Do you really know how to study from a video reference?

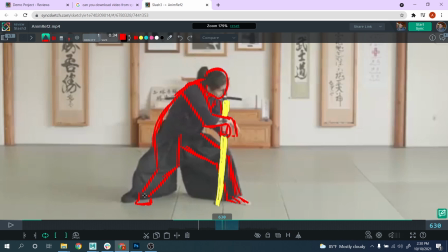247s
And this is obviously very nice, but we need to keep in mind that our feet was around here, right?
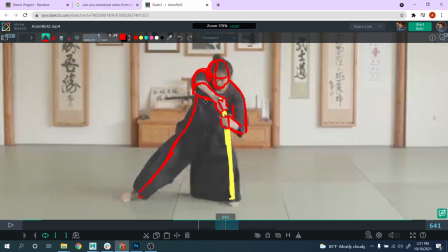258s
See, very nice stretch line, okay? And this one, the feet is kind of here, so we do that something like
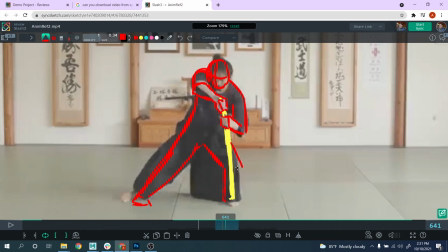279s
really push it this direction, right? And so you see like how the weight is all on this leg. Basically, we have a very nice arc like this, but then we have the kind of arc on the shoulder,
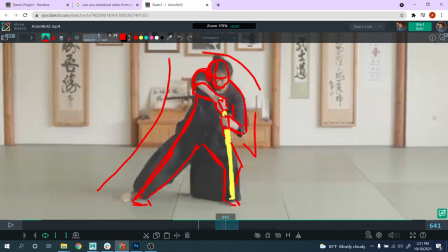296s
but then we have this kind of pointy angle here on the elbow, and we have this other one here on the knee, right? So there is this kind of a contrast that is really nice between those nice clean arc, and then we have those pointy shapes on the knee and the elbow, right?
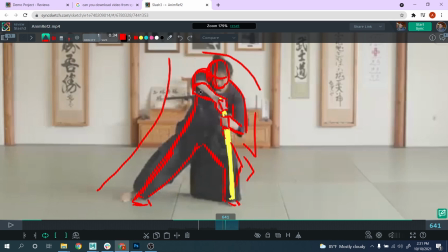314s
It makes it really it gives a nice contrast when you're doing your silhouette, right?
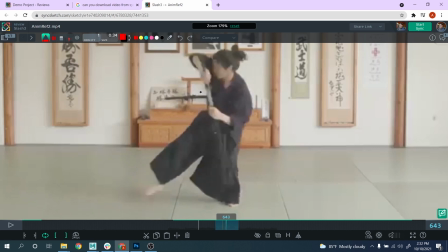So this for me is another key poses, right? Let me zoom out a little bit.
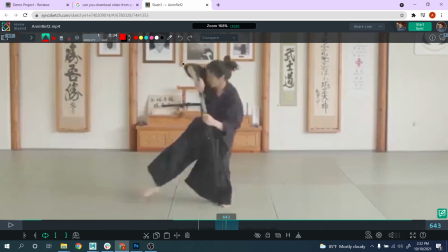333s
And again, look very nicely let me draw the head first, right? Look again, what nice arc you have here on between the shoulder line, okay?
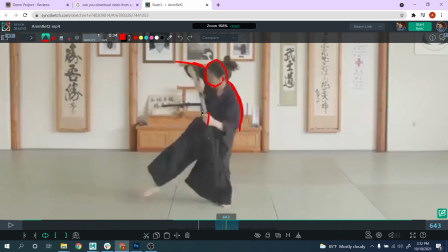347s
But again, you don't want just to have just always everything too smooth, because then you kind lose the energy, the strength, right? And so it's important then to have like something a bit pointy, right? And same here now on this other one, boom.
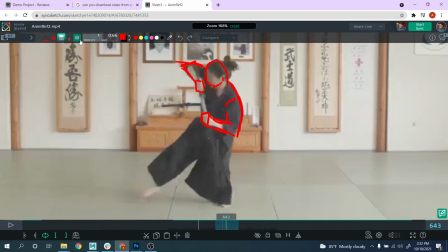368s
Okay. And then again, we draw the sword over here, right? Could be around this one. And then again, still you see, you still have the nice straight line.
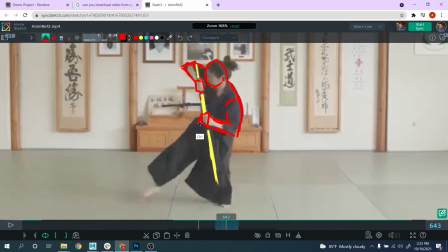386s
This is actually, in this case, is not very curved or anything. It's mostly, I will do just a straight line, okay? So a straight line also gives sense of power, right?
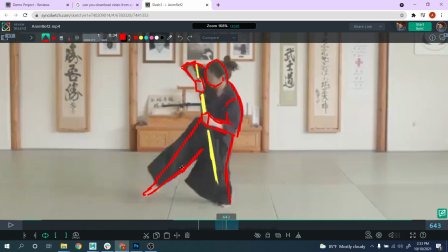402s
And this one maybe I assume, you see, I can't see from the cloth or anything, but I think it's nicer just having a little bit of bend, right?
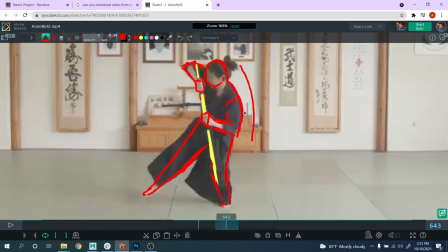417s
And so you see, again, you have the same things here. Nice, nice arc here. Then you have the pointy here. This one is kind of, in this case, is kind of blending with this one, but you still have a nice line of action here.
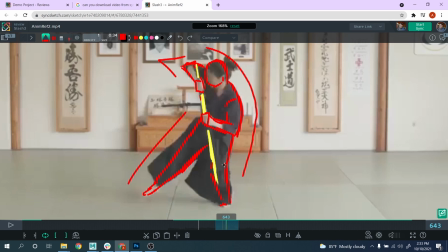431s
And this is just a straight line, boom, right? And you have a bit of pointiness over here on this knee.
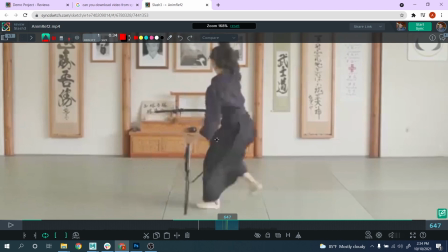441s
Now let's take a look again at some of the other poses, right?
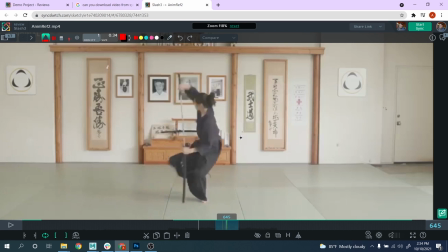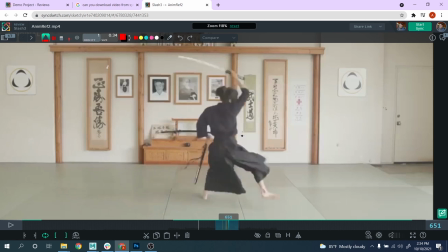457s
Okay, so this is like for me another pose that I want to improve, because for me right now it's like kind of broken, the line of action like this, and I don't really like it. So this is a pose where you kind of want to exaggerate things a bit more about yourself, right?
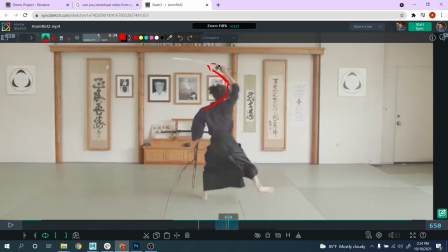475s
I mean, you want to adjust a little bit more the line of action on the shoulder. Again, you don't want to do this, okay, because then you started to lose again the energy and everything, right?
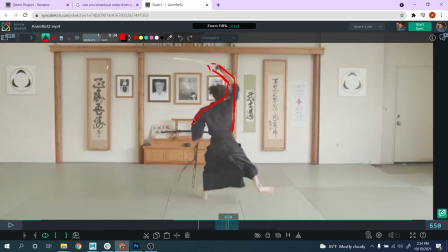489s
But you still wanna, and maybe you wanna push this elbow a little bit more outside, okay?